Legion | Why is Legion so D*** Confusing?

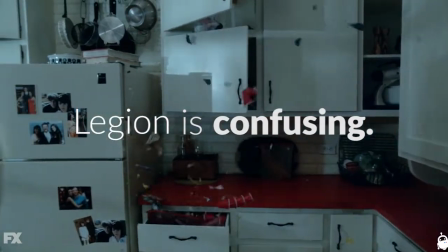3s
Legion is confusing, and the confusion it creates is very deliberate.
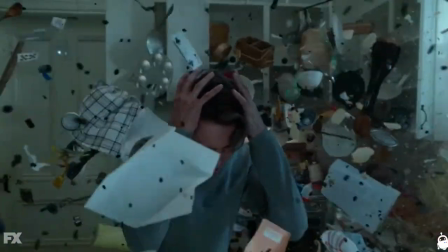8s
On the Watch podcast, Noah Hawley and Andy Greenwald talked about this, saying making the audience confused helped them empathize with David.
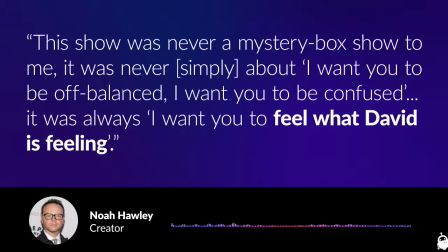17s
This show was never a mystery box show to me. It was never about, I want you to be off balance, I want you to be confused.
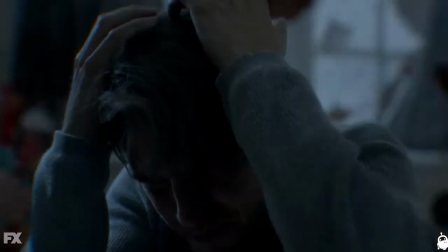26s
It was always, I want you to feel what David is feeling. Now, David's confused because he's got a monster in his brain rewriting his memories.
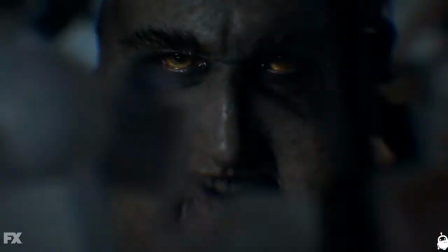34s
Noah Hawley can't reach through the TV screen and rewrite our memories, so how does Legion go about making us feel confused?
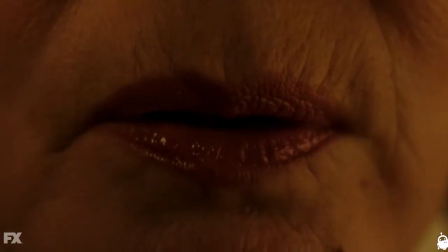42s
Since there are a bajillion examples, we should probably focus. Legion especially likes to disorient us at the beginning of episodes.
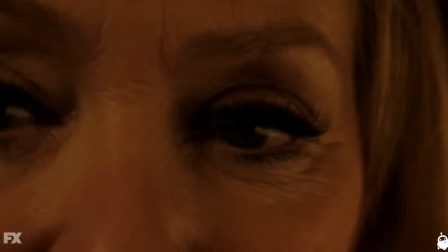49s
And I don't have enough time to talk about the beginning of every episode, so let's just talk about my favorite beginning, episode 3.
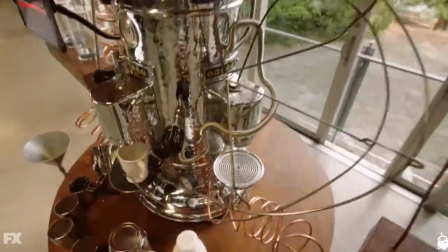57s
It's a jumble of stuff happening all at once, and it's a little hard to unpack. The way the scenes overlap and repeat, you get bombarded.
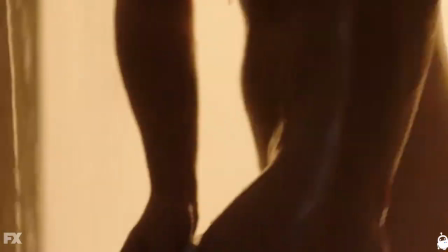64s
Overall, there's not that much happening in the real world. I mean, David's mostly sitting on a dock, Sid takes a shower, and Melanie gets coffee.
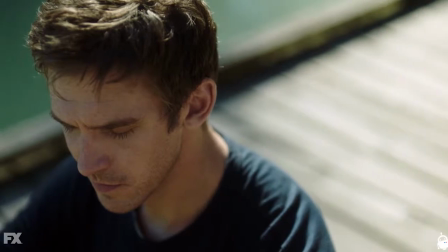71s
But because of the way it's done, there's this feeling of being overwhelmed. I think this contributes to the feeling of confusion.
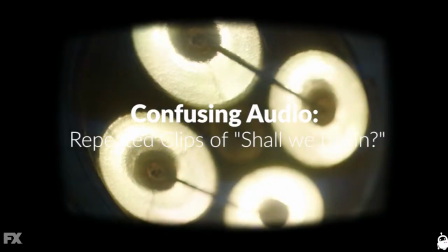79s
Let's talk about the audio first. The "Shall we begin" audio is repeated.
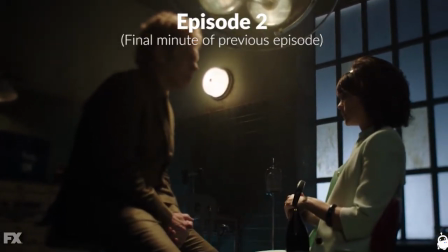84s
That it's audio from the last episode, so not chronologically happening right now, kind of blurs the distinction between this episode and last.
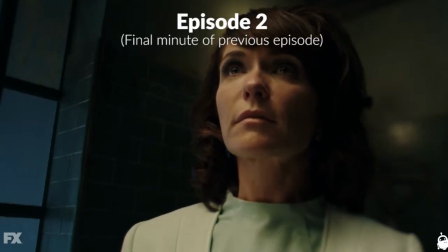93s
It's like a previously on segment, but done in a more confusing way.
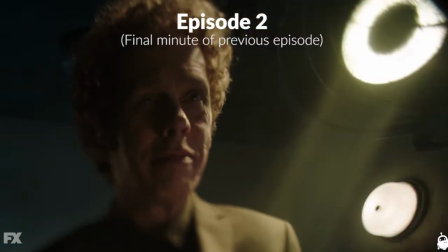98s Shall we begin?
Then they keep playing "Shall we begin" over and over, and it's almost like a cyclical feeling to it.
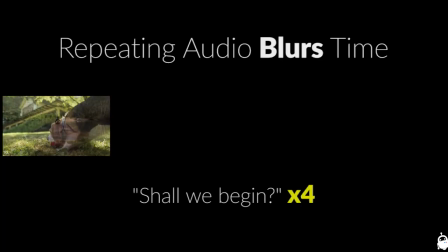104s Shall we begin? Shall we begin?
I think the blurring makes the show feel dreamlike, even when we aren't inside the dreamlike memories.
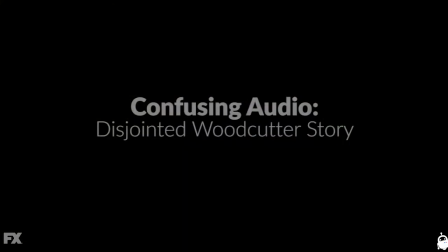112s
It makes us question what's real. There's also the audio of the story about the woodcutter and the crane.
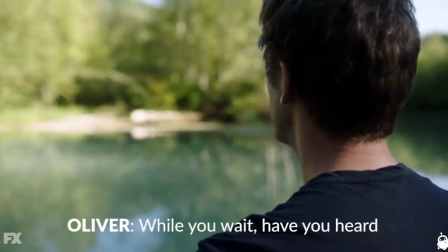118s
Notice how the audio starts before we see Melanie.
While you wait, have you heard the story of the poor woodcutter and his wife?
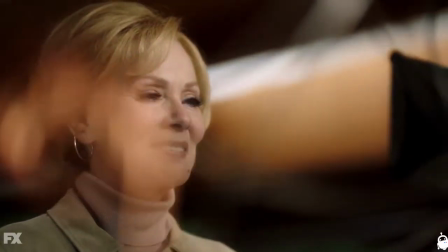125s I don't believe I have.
Another instance of blurring what's happening.
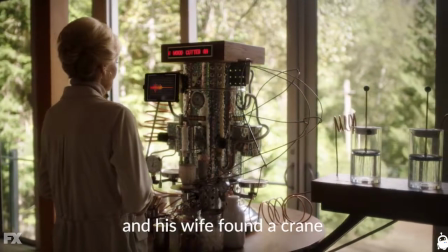130s
Then the audio continues while we see other stuff happening. In fact, we get another "Shall we begin" in the middle.
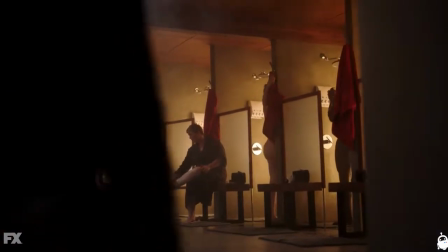137s
And it's not like the audio directly relates to the scenes. This is not a heist-style voiceover.
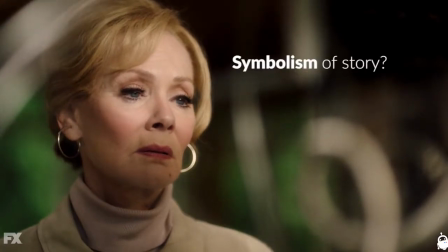143s
We're left grasping for the symbolic meaning of the story while also trying to figure out Melanie's emotions.
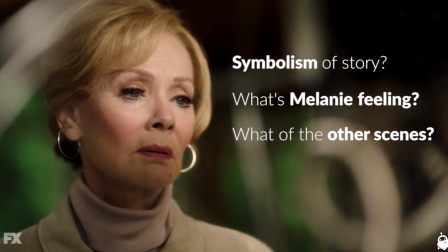148s
Oh, and if this isn't trouble enough, let's figure out the other scenes too. There are elements of non-linearity beyond the more recappy memory stuff.
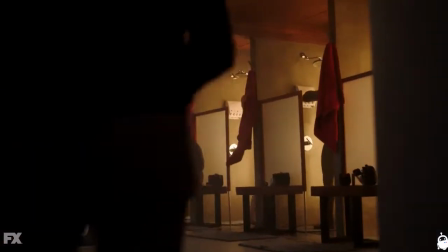156s
David's sitting on the dock. Everybody's taking showers, including David.
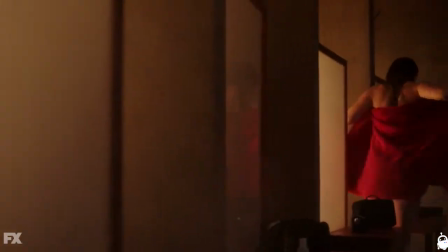161s
Yeah, the timeline is fuzzy. The non-linearity can be confusing to the viewer, or at least makes us do more work.
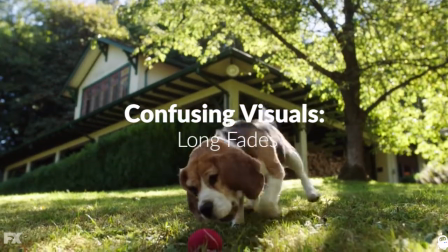170s
There are also visual elements that do this too. One thing you see in this are the long fades.
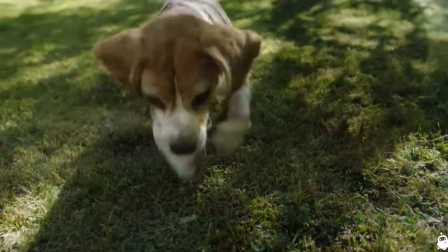176s
One scene bleeds into the other, overlapping / overlaying for a long period of time.
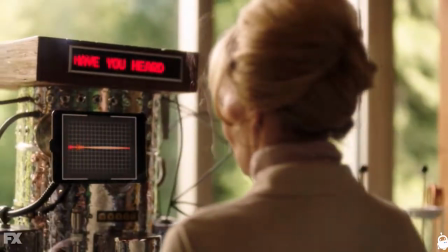182s
You'll see this a lot throughout the show, not just in these beginning segments.
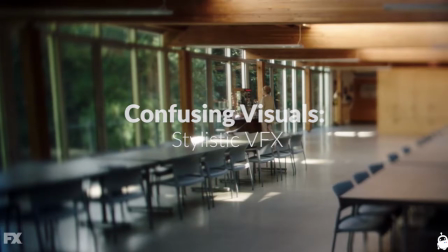188s
There's also this literal blur thing going on in the scene with Melanie that stylistically matches what was going on with the I Division 3 stuff.
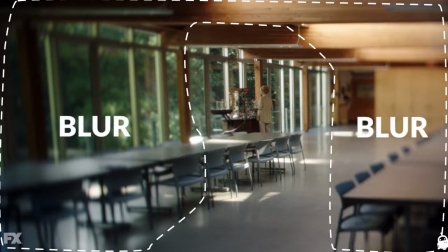197s
Why is it blurry? Is this David spying on Melanie with his powers?
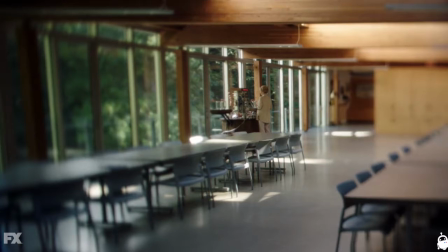201s
Something else? It's confusing.
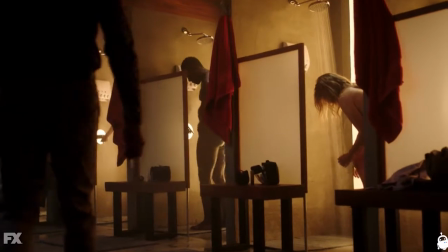204s
In addition to the long fades, there are also interesting transitions, like when the person walks by the showers and it transitions to a different scene.
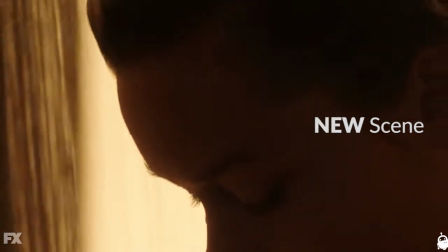213s
We'll see this same technique in other parts of the show, and I think it's also another example of making things blurry and dreamlike.
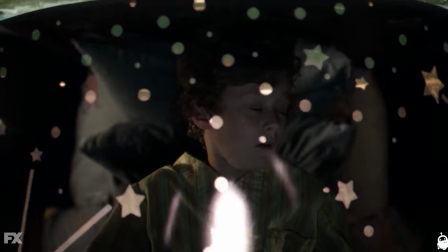220s
For instance, in episode 4, we get this cool transition with the lamp in another scene, and then it stops partway through.
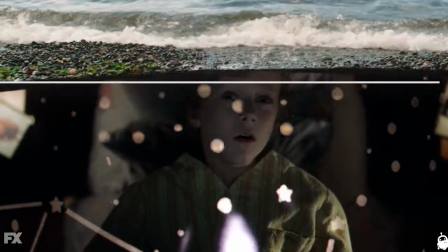227s
You'll see these throughout the series.
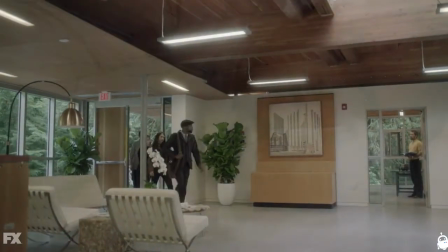230s
Long-ass fades that blur the distinctions between scenes, or a transition that makes you question the distinction between reality and memory,
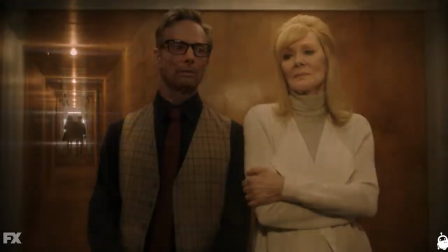239s
non-linear scenes that make your mind work harder to figure out what's going on,
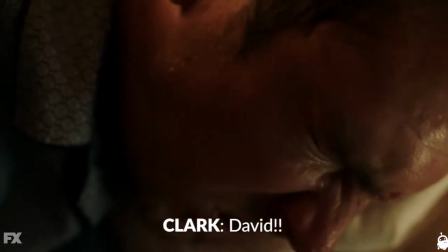243s
audio that starts before the next scene starts or plays over another less related scene,
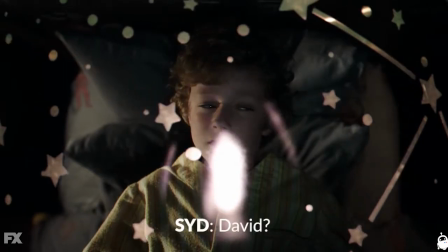249s
audio that repeats, making the whole thing feel more cyclical.